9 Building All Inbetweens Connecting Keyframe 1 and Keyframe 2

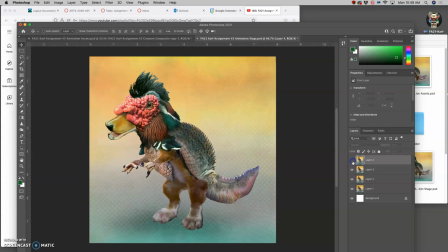2s
All right, so far, I have four final frames.
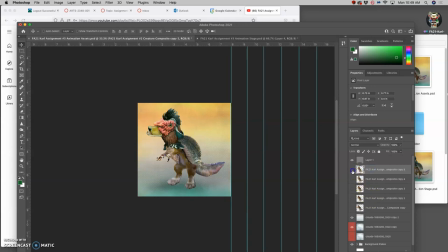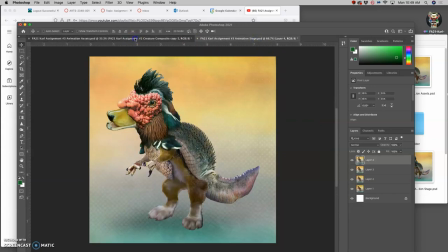16s
And I'm setting up my assets for the fifth frame.
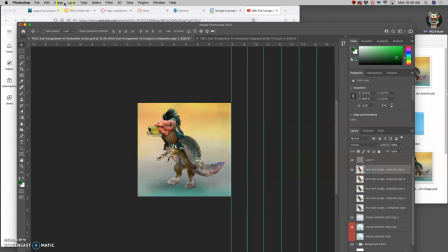19s
So I've moved my creature, but now I want to continue to play with its hue saturation.
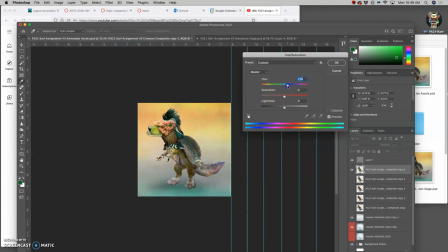26s
It's my way of kind of hardening the creature. So I'm just going to push it. I did a plus 10 last time. I'll do plus 15 this time, moving it a little bit faster. I took the saturation down by 10 last time. I'm going to take it down by 15 this time.
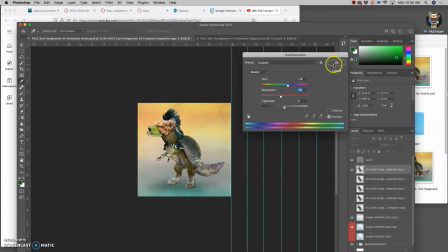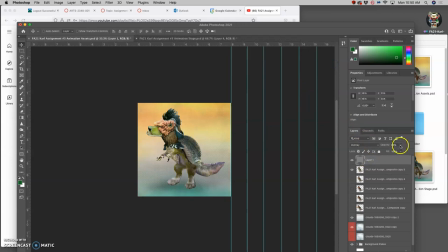47s
I'm going to play with the shadow. Move it by 5. So it flickers, changes a little bit. I'm going to move the clouds.
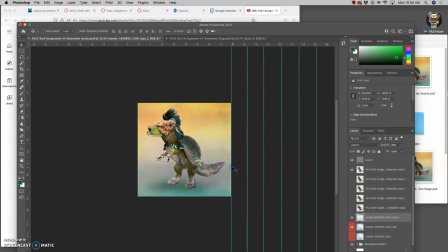There we go. Move them back to my next mark for that panning shot.
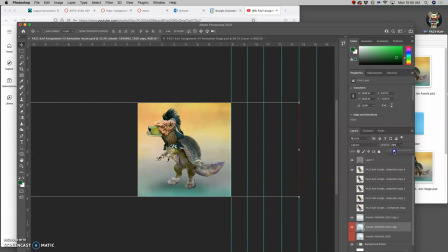91s
Going to increase to 20. Cloud fill here. It's focusing more and more on the creature that way.
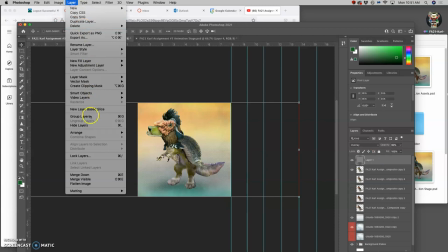105s
And then I'm going to hold down Option, say Layer, Merge Visible.
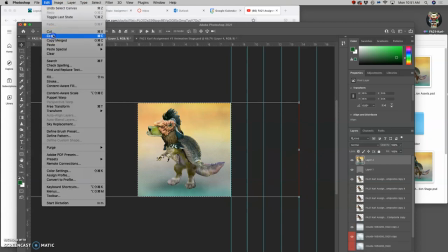112s
Select all, edit, copy, go to my stage file and say edit, paste.
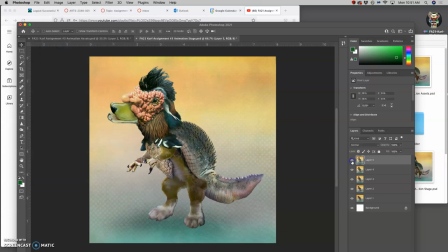120s
It'll bring in my next layer on top. And so I can already kind of check my animation. It goes 1, 2, 3, 4, 5. And
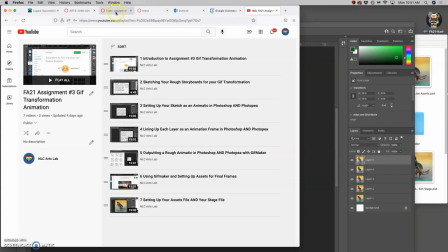131s
I'm almost to the first frame of my sketch, or my second keyframe.
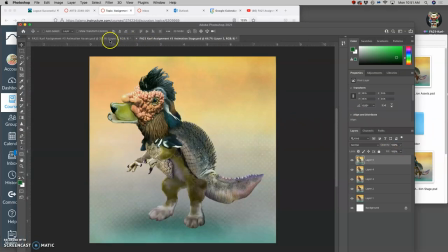138s
Almost there. Thinking two more, I'll be there.
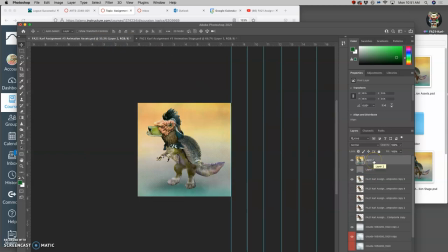144s
So this is a slow introduction to it, so you can really pay attention to the creature.
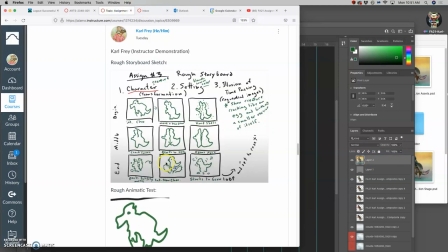149s
And I'm doing that because I determined that it just moves too fast if I do everything equally.
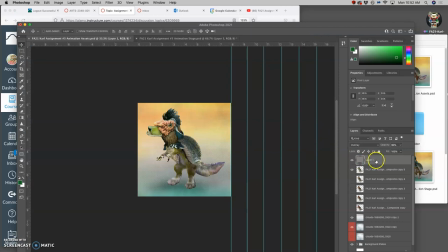155s
So I need to set it up a little bit more slowly, get the audience used to this creature before I make that dramatic change where a crack runs through it and it opens up. So I'll play with the shadow. I'll start flickering it back down.
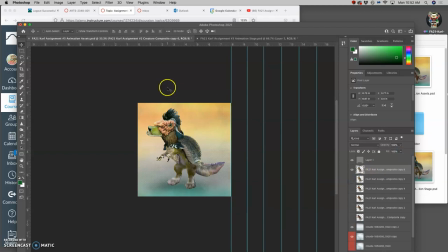172s
I can duplicate the creature. Turn the layer behind it off, play with puppet warp.
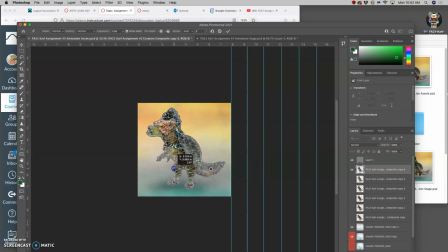191s
I'm going to move the knees a little bit this time. Keep stretching the head back.
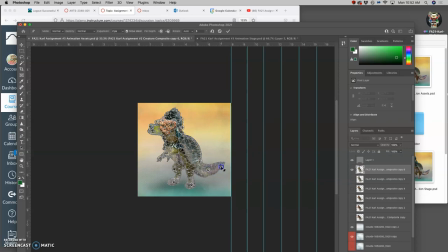211s
Tuck the tail down a little bit more. And maybe I'll do another round of that just so it moves a little faster.
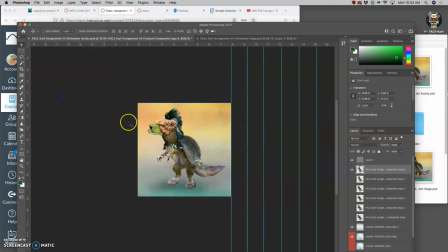231s
So puppet warp. Sometimes you can do it in stages. There we go. It can feel a little scary to move so much all at once otherwise.
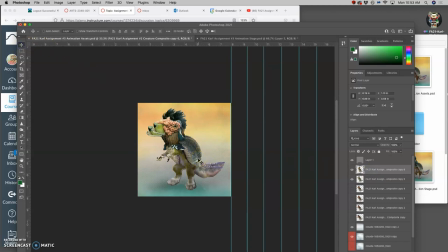260s
And then because I didn't pin the feet, I need to just nudge it so the feet pretty much line up with where they were. All right. Now I'm going to play with the color a little bit more aggressively. Hue saturation.
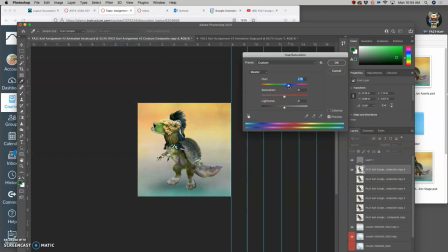280s
Let's go to 20. I'm going to, let's see. Take the saturation down by 15.
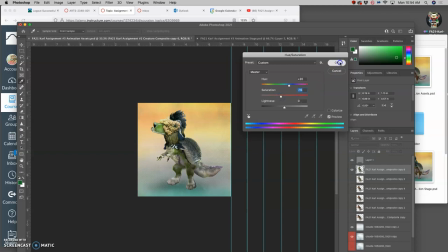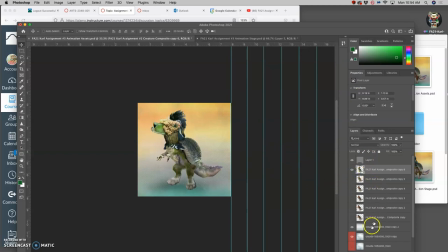304s
See that change in color happening. I'm going to move the clouds. Keep it going.
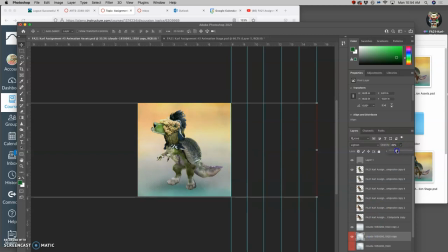318s
And increase the opacity of the texture fill. Let's do it by 30 this time. Go to the top, hold down Option, Layer, Merge Visible.
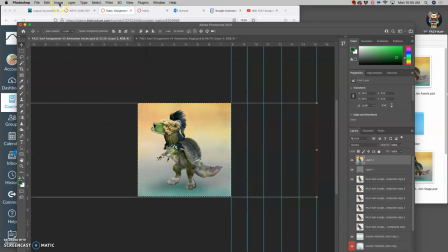334s
Edit, or select rather, All. Edit, Copy.
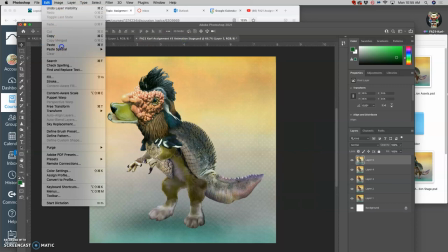341s
Go to my stage, Edit, Paste. You can use the shortcuts.
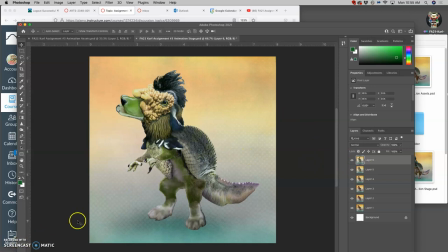346s
I'm not using the shortcuts because it stops my recording because it thinks I'm typing something. And you can see I have a much bigger jump there because now that I've
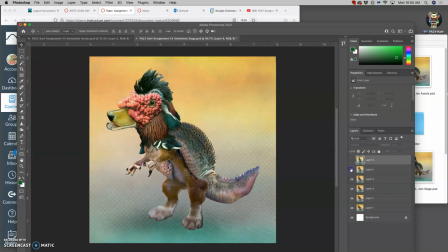359s
gotten the audience used to knowing what to look for, now I can start changing it more abruptly.
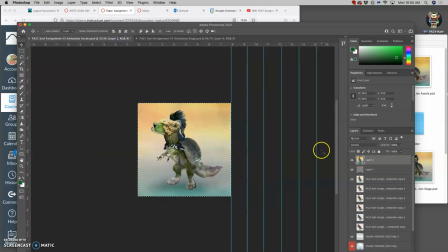367s
So I hit Command S to save it. Command D to deselect, delete that merge layer.
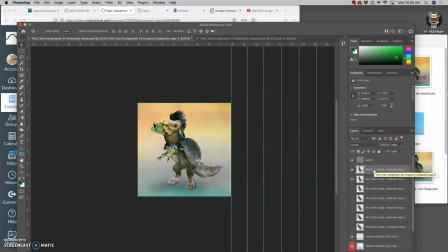381s
Start playing again. All these features. So puppet warp. This might be the last time I puppet warp it
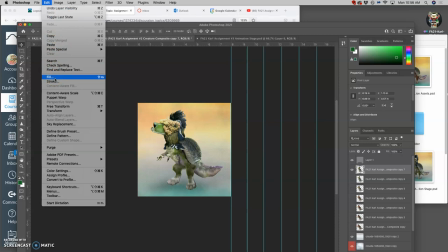392s
before it's frozen solid and it turns into an eggshell.
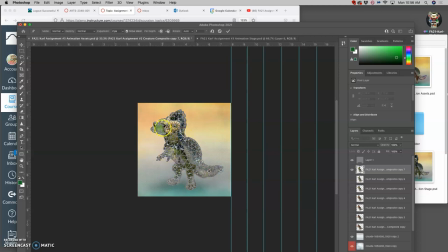404s
Maybe one more, I don't know. But I'm trying to get that head kind of up so that there's enough room for another creature inside it. Remember to pin the feet this time.
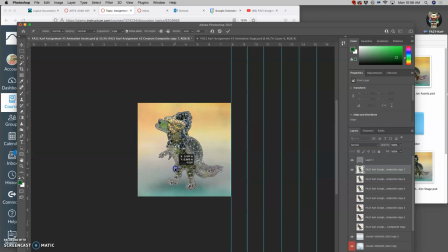Drop the knees a little bit.
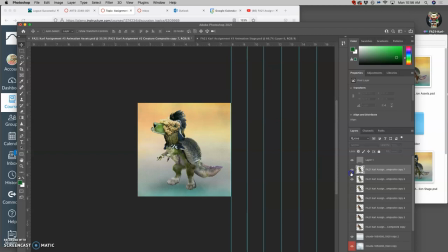437s
See if that's extreme enough. It is, but I'm also going to just grow the creature a little bit.
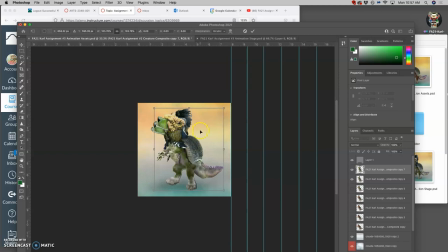Like that. And now some extreme coloring.
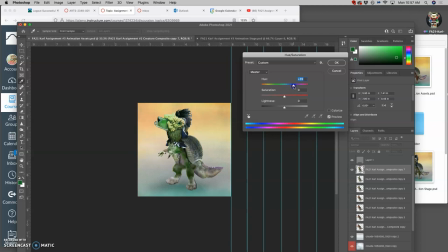469s
Hue saturation, the most extreme. Push it to 30.
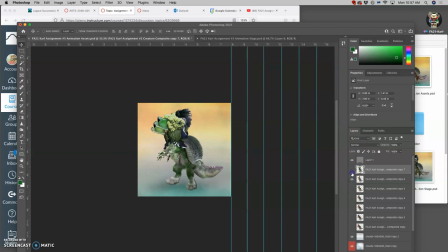477s
Saturation down to 15. Now obviously something is going on with this creature, right? And I can start a layer style.
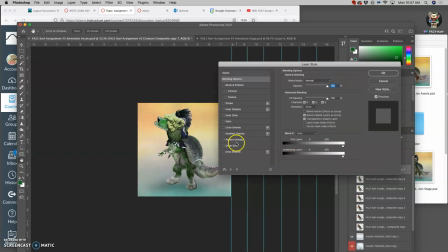489s
So I'm going to double click on the creature and I'm going to start, let's see, an outer glow. Let's see how that looks. And spread it out.